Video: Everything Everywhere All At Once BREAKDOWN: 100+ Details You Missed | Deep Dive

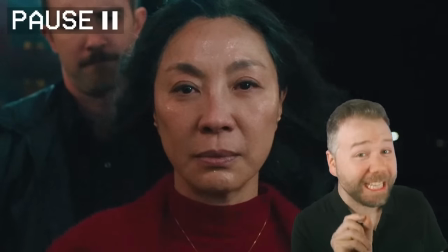Whoa, that was 69 alternate realities. I actually counted. So why did I choose this as one of my first deep dives?
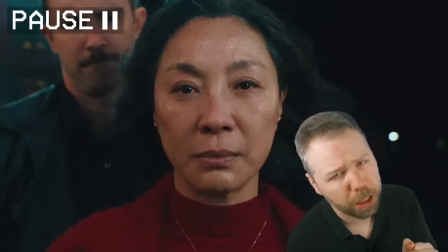Well, it's because I love getting sucked into a bagel. And this whole movie is symbolically and structurally a bagel. But how dense is the bagel? Is there anything at the center of that bagel? I'm Eric Moss, and this is New Rockstars, The Deep Dive. And let us dive deep into everything everywhere all at once.
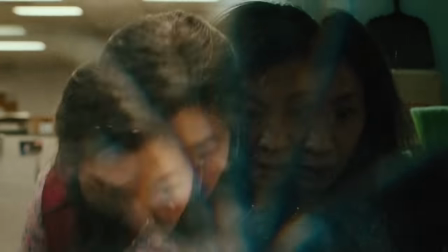The award-winning film written and directed by the Daniels, starring Michelle Yeoh as a woman who gets sucked into a multiversal crisis in the shape of a bagel.
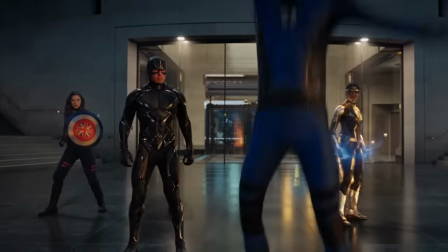In 2022, the big multiverse event was supposed to be Doctor Strange and the Multiverse of Madness, a movie that I liked, but looking back,
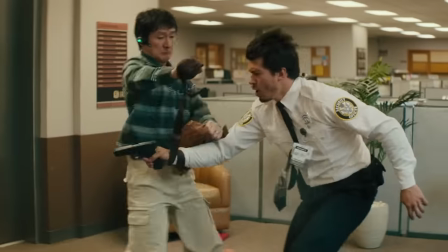I think most would agree everything everywhere all at once is truly the movie that doesn't pull its punches when it comes to multiverse delights. It gives its multiverse a pulse. And the crazy thing is, the directors have said they just wanted to make a kung fu love letter to the Matrix, and they teamed up with the directors of Avengers Endgame to do it.
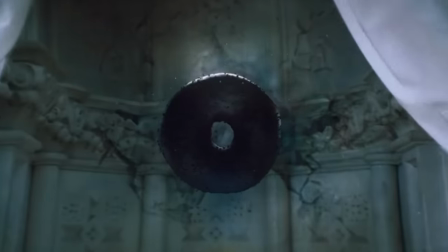So is this bagel a mere Marvel audition piece with nothing new to say about nihilism? Or is there something deeper here?
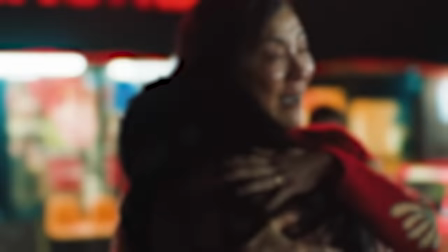A deeply personal story about regret, told with the Daniels' turn down for what flair,
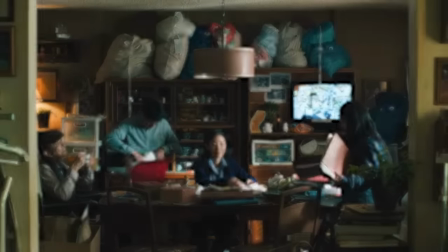resulting in the only movie to date to give the multiverse a beating heart. Answering that question will be my mission as I dive deep into this film, shot by shot,
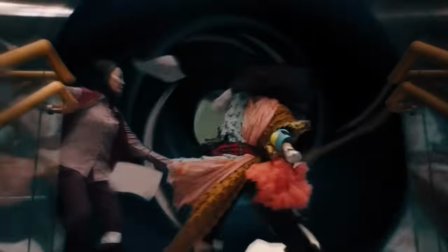analyzing the visual details no one else is really talking about to reveal how these filmmakers stitch together such a multiversal gut punch. Since Daniel Kwan and Daniel Shiner, the Daniels, are such pros at practical workarounds,
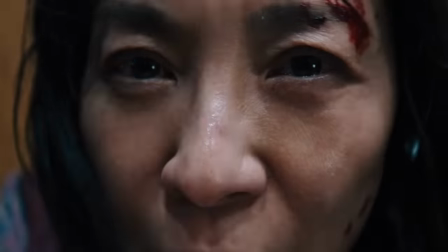this seemingly complex film is actually structured in a self-contained bagel with just six parts, really.
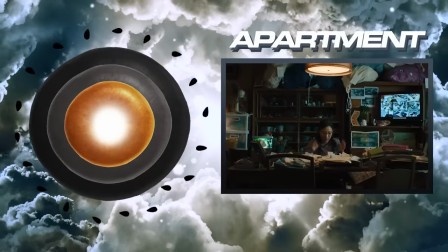Six tier settings. The Wong family home, wrapped around that, the family business of the laundromat.
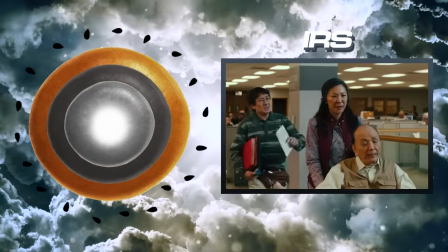Strangling that, the IRS office building. Orbiting all of that, the alternate life paths to the multiverse.
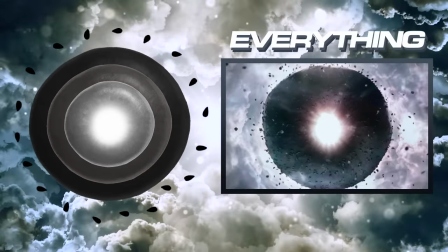Absorbing all of that, Jobu Tupaki's everything bagel. And then finally, at the center of that bagel, the mysterious void at the core of it.
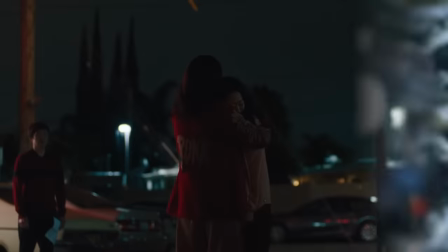We're gonna figure out what's really in the middle of that. Is it just an empty hug that fails to actually cure nihilism?
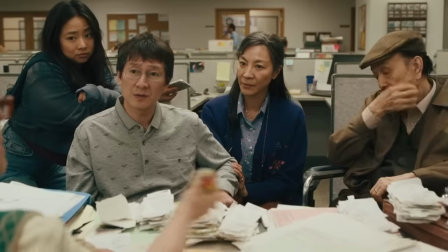Or is there something else in there that you can see if you look hard enough at this movie?
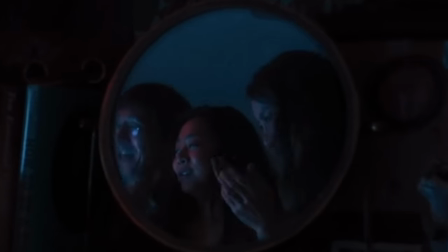We open on the Wong family, Evelyn, Waymond, and Joy singing karaoke framed in this circular mirror.
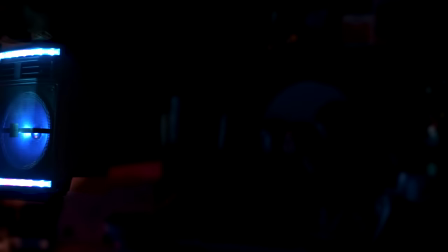We actually see the karaoke machine glowing on the left, and then on the right, a raccoon figure, foreshadowing our dear Raka Kuni.
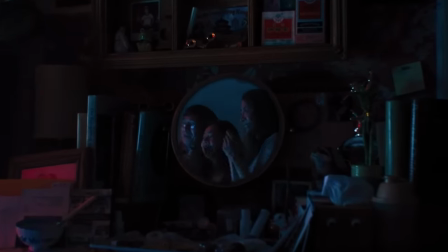But this mirror is an Alice in Wonderland-style looking glass. Our first example of recurring circles in this movie, all leading to the ultimate bagel. But here, depicting a fantasy that this movie never ever once gives us. These three characters all truly happy together.
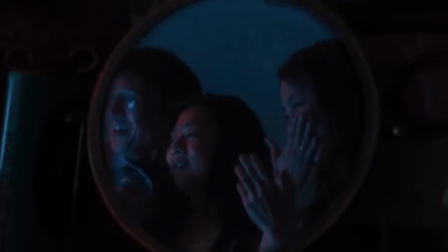Even Evelyn can't believe it. Notice she wipes away a tear. Also notice she covers Joy's mouth.
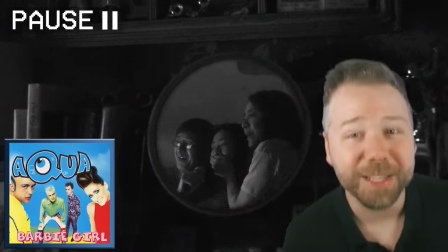Because according to the directors, the song they're singing is Aqua's Barbie Girl. And Evelyn didn't want her daughter singing, You can brush my hair, undress me everywhere.
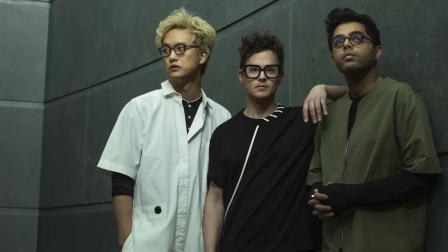But while we're talking about the music here, the band Sun Lux's piano music evokes a section of Harold Arlen's Somewhere Over the Rainbow from The Wizard of Oz. Someday I'll wish upon a star And wake up till the clouds are far behind me Like Dorothy dreaming of Oz,
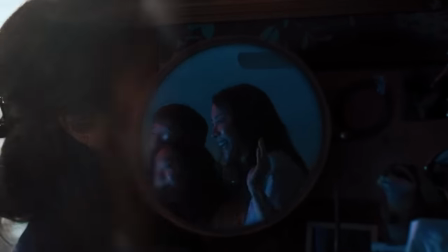Evelyn is dreaming of an alternate life path That may or may not be real by the end of the movie We
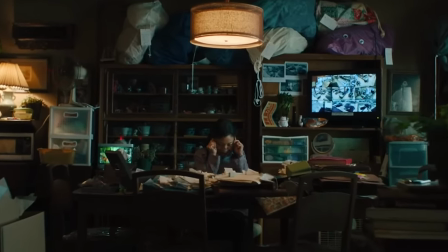glide through this looking glass into reality Or a reality The innermost
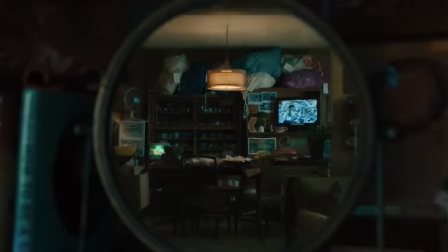bagel tier, the apartment The mirror reflection smoothly transitioning into a reality we now inhabit
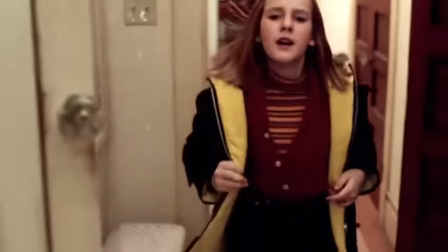It's actually a nod to Robert Zemeckis' impossible mirror shot from contact one of my favorite shots ever,
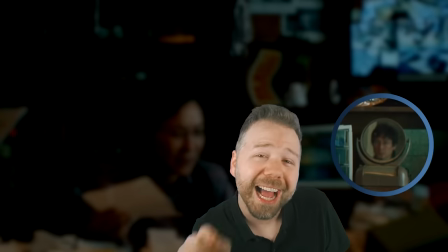but notice here in the room, Wayman's face is now shown in the circular mirror behind Evelyn. Actually, behind Evelyn, there's a pair of googly eyes on that purple laundry bag.
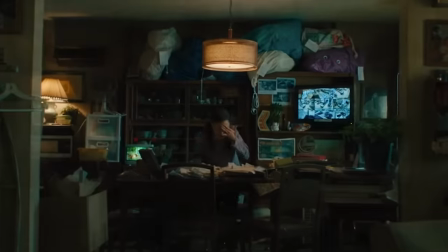Wayman leaves these around to Evelyn's chagrin, but this pair is on bag 042, the one Evelyn will later be looking for.
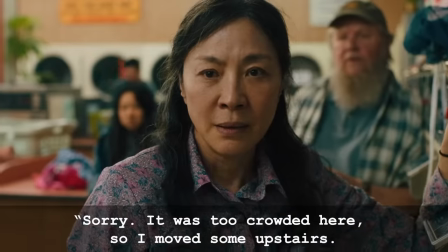Sorry, it was too crowded here, so I moved some upstairs. I think the clones are happier there.
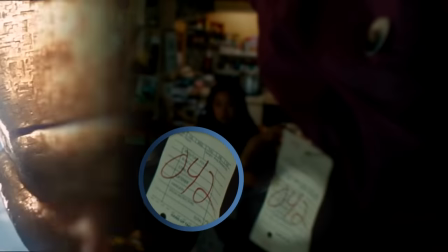See? They're happier here.
Number 42 is missing in Hitchhiker's Guide to the Galaxy. Number 42 is the answer to the meaning of life, everything.
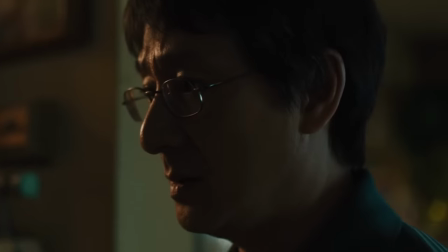And so for Evelyn, the meaning is missing. Wayman specifically leaves googly eyes on places he knows Evelyn will look.
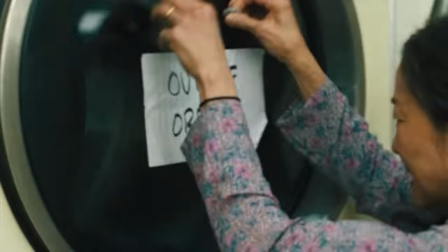The laundry bags he know will get picked up that day, the out of order sign, the baseball bat Evelyn always uses to tap the vent to get Wayman's attention.
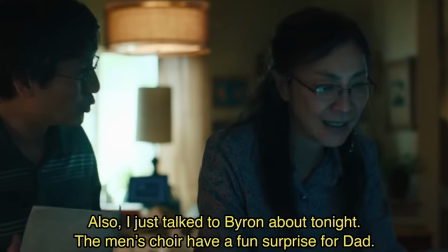He does this all to try to cheer her up. Because notice in this opening scene, she refuses to really look at her husband.
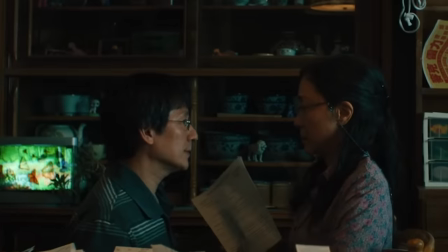He has to physically turn her in her chair away from her receipts. And he says,